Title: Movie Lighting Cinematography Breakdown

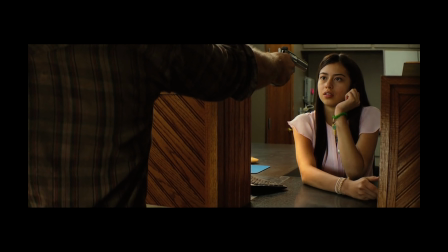(0:00)
As a cinematographer, when I watch movies, I'm always impressed by the lighting. So sometimes I go to the behind the scenes and analyze how it's done. Today we're going to be analyzing the lighting and camera from two different movies, Elysium from 2013 and Hell or High Water from 2016. Now I've got to warn you, there are some unconventional things taking place in these two movies,
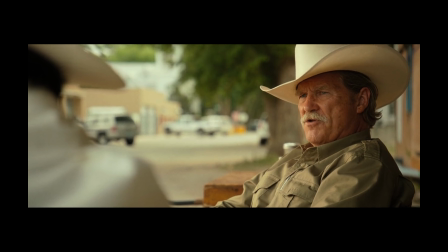(0:21)
and I hate to say it, there's even a big mistake that I found in Hell or High Water. So let's start with Hell or High Water. The DP for Hell or High Water is Giles Nugents. He's a British cinematographer.
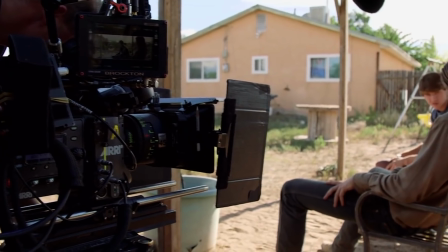(0:33)
Hell or High Water was filmed on the Arri Alexa 65 XT studio camera with Hawk V light and Angenieux lenses.
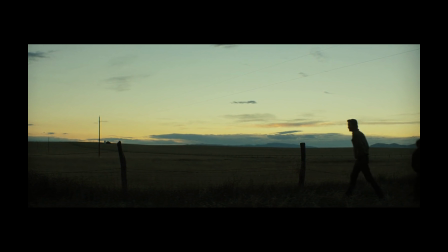(0:41)
It was shot anamorphic, and it has a beautiful look to it. First, we're going to be looking at a scene with Chris Pine and Marin Ireland.
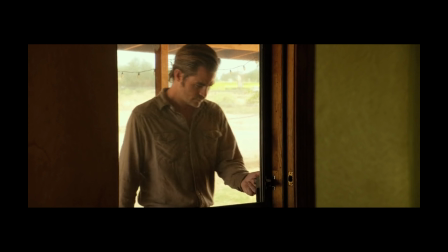(0:49)
We start on a medium shot of Chris Pine about to enter a home.
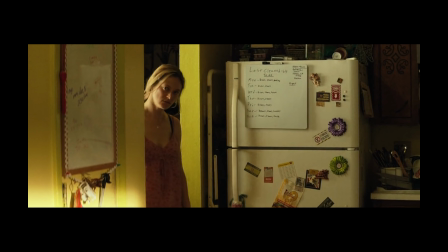(0:54)
Then we cut to his ex-wife, and she's walking into the room.
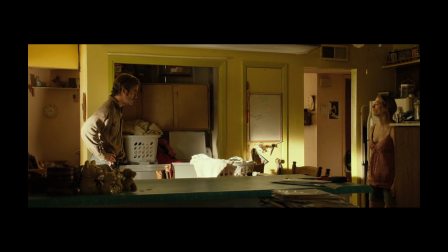(0:58)
This is our main master wide shot, and a little bit of context is important here. In the film, this is his ex-wife, and they are estranged, they are separated, they don't have a good relationship.
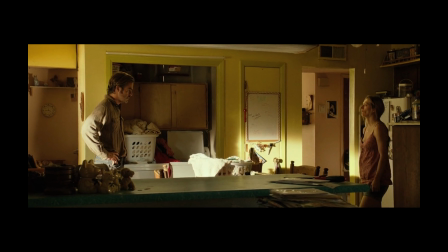(1:12)
This angle here is perfect because it shows this vast amount of space between them, and they're not getting closer. And that says a lot about where they are in terms of their relationship. Remember, story is king here.
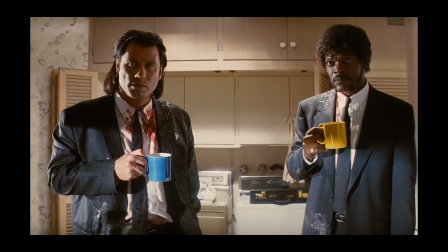(1:24)
This is a very simple lighting setup that I've seen in other movies as well. This shot with Quentin Tarantino from Pulp Fiction is actually using similar principles.
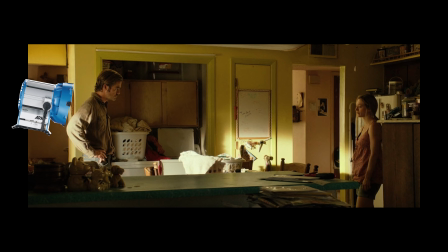(1:33)
So what they've done is they've placed an HMI outside of the room, and it's shining through the door and the window of the room, and it's slashing across the back of Chris Pine onto this back far wall. Now, it's important to keep in mind, this is a fairly low budget movie, so they didn't build this set. They actually probably just location scouted this house, they found it, and then the art department is gonna fill it with stuff and make it look good.
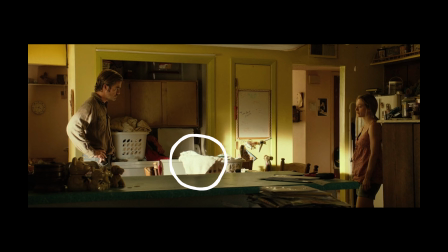(1:59)
And I love what they did here. This white tablecloth or sheet spilling out of the basket of laundry is Chris Pine's key light. See how bright it is? That light is coming back and shining on his face. Marin Ireland's key light is actually from this yellow wall on the far side.
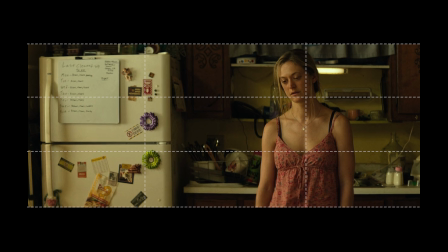(2:17)
I love the framing of this shot. They are utilizing the anamorphic aspect ratio of this movie. This is a CinemaScope aspect ratio, and they're leaving a lot of blank space.
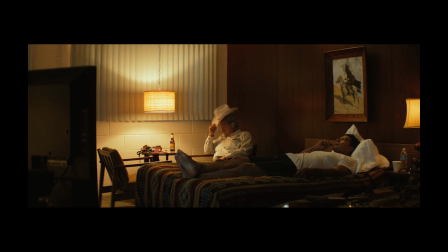(2:27)
Throughout this whole film, this is a theme. A lot of times in this movie, they're not gonna get any closer than this.
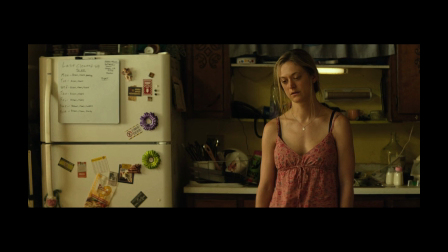(2:33)
This is like a medium shot. What the art department has done in the background here is they've placed this warm fluorescent light, slightly green, behind her, and it's causing this contrast from her hair to the light behind her, and that light in the background is spilling onto this kitchen area. I love what the art department did here. There's a paper towel roll.
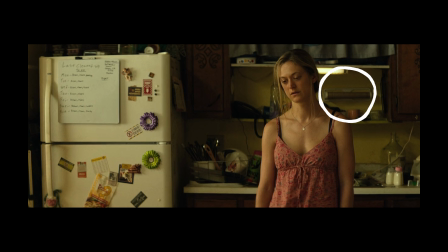(2:55)
This is accomplishing two things. It's saying her life's in disarray, she has young kids, she's forgotten to replace the paper towels, but it also looks better than bright white. The white would be more distracting. I love how simple this scene is. The camera's very calm.
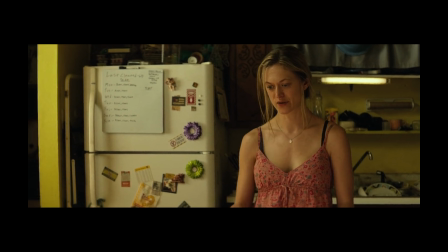(3:10)
It's not handheld, it's very controlled.
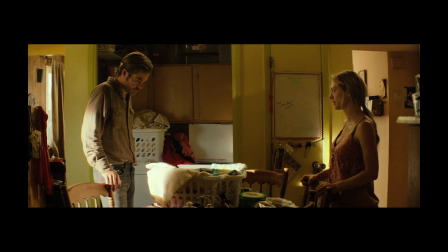(3:13)
The framing is adding scope to this room, and it's making things seem important.
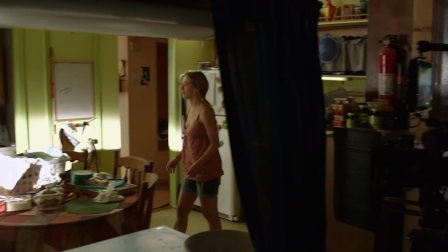(3:21)
Here's the behind the scenes shot. You can see where the camera is. I'm gonna pause it here. This is acting as a negative fill on this side closer to the camera.
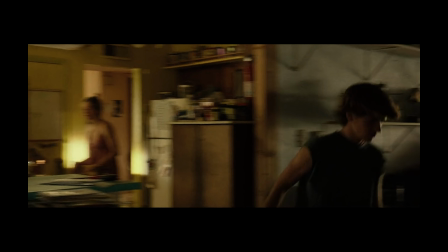(3:28)
But when you look back at the shot, when the camera pans from their conversation to the boy walking out, it's gone.
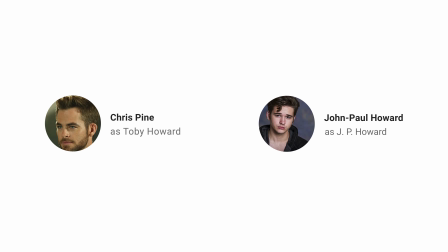(3:36)
This next scene stars Chris Pine and John Paul Howard. And in the movie, John Paul Howard plays J.P.
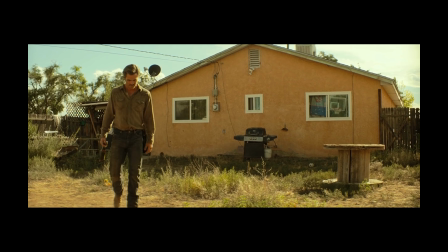(3:43)
Howard. They were very creative with his name for some reason. For this next scene, I want to pay attention to the camera work and the lighting and the framing.
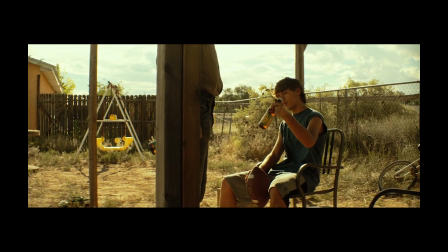(3:51)
Chris Pine walks up and sits down next to his son. What we're seeing here is referred to as a moving master.
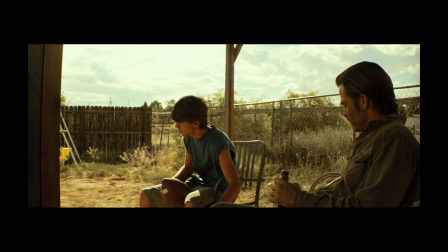(3:58)
This is the opening shot of a scene that has some camera movement to it.
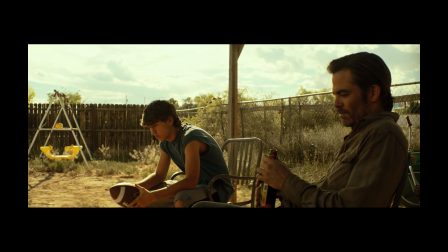(4:03)
This is very common in dialogue scenes.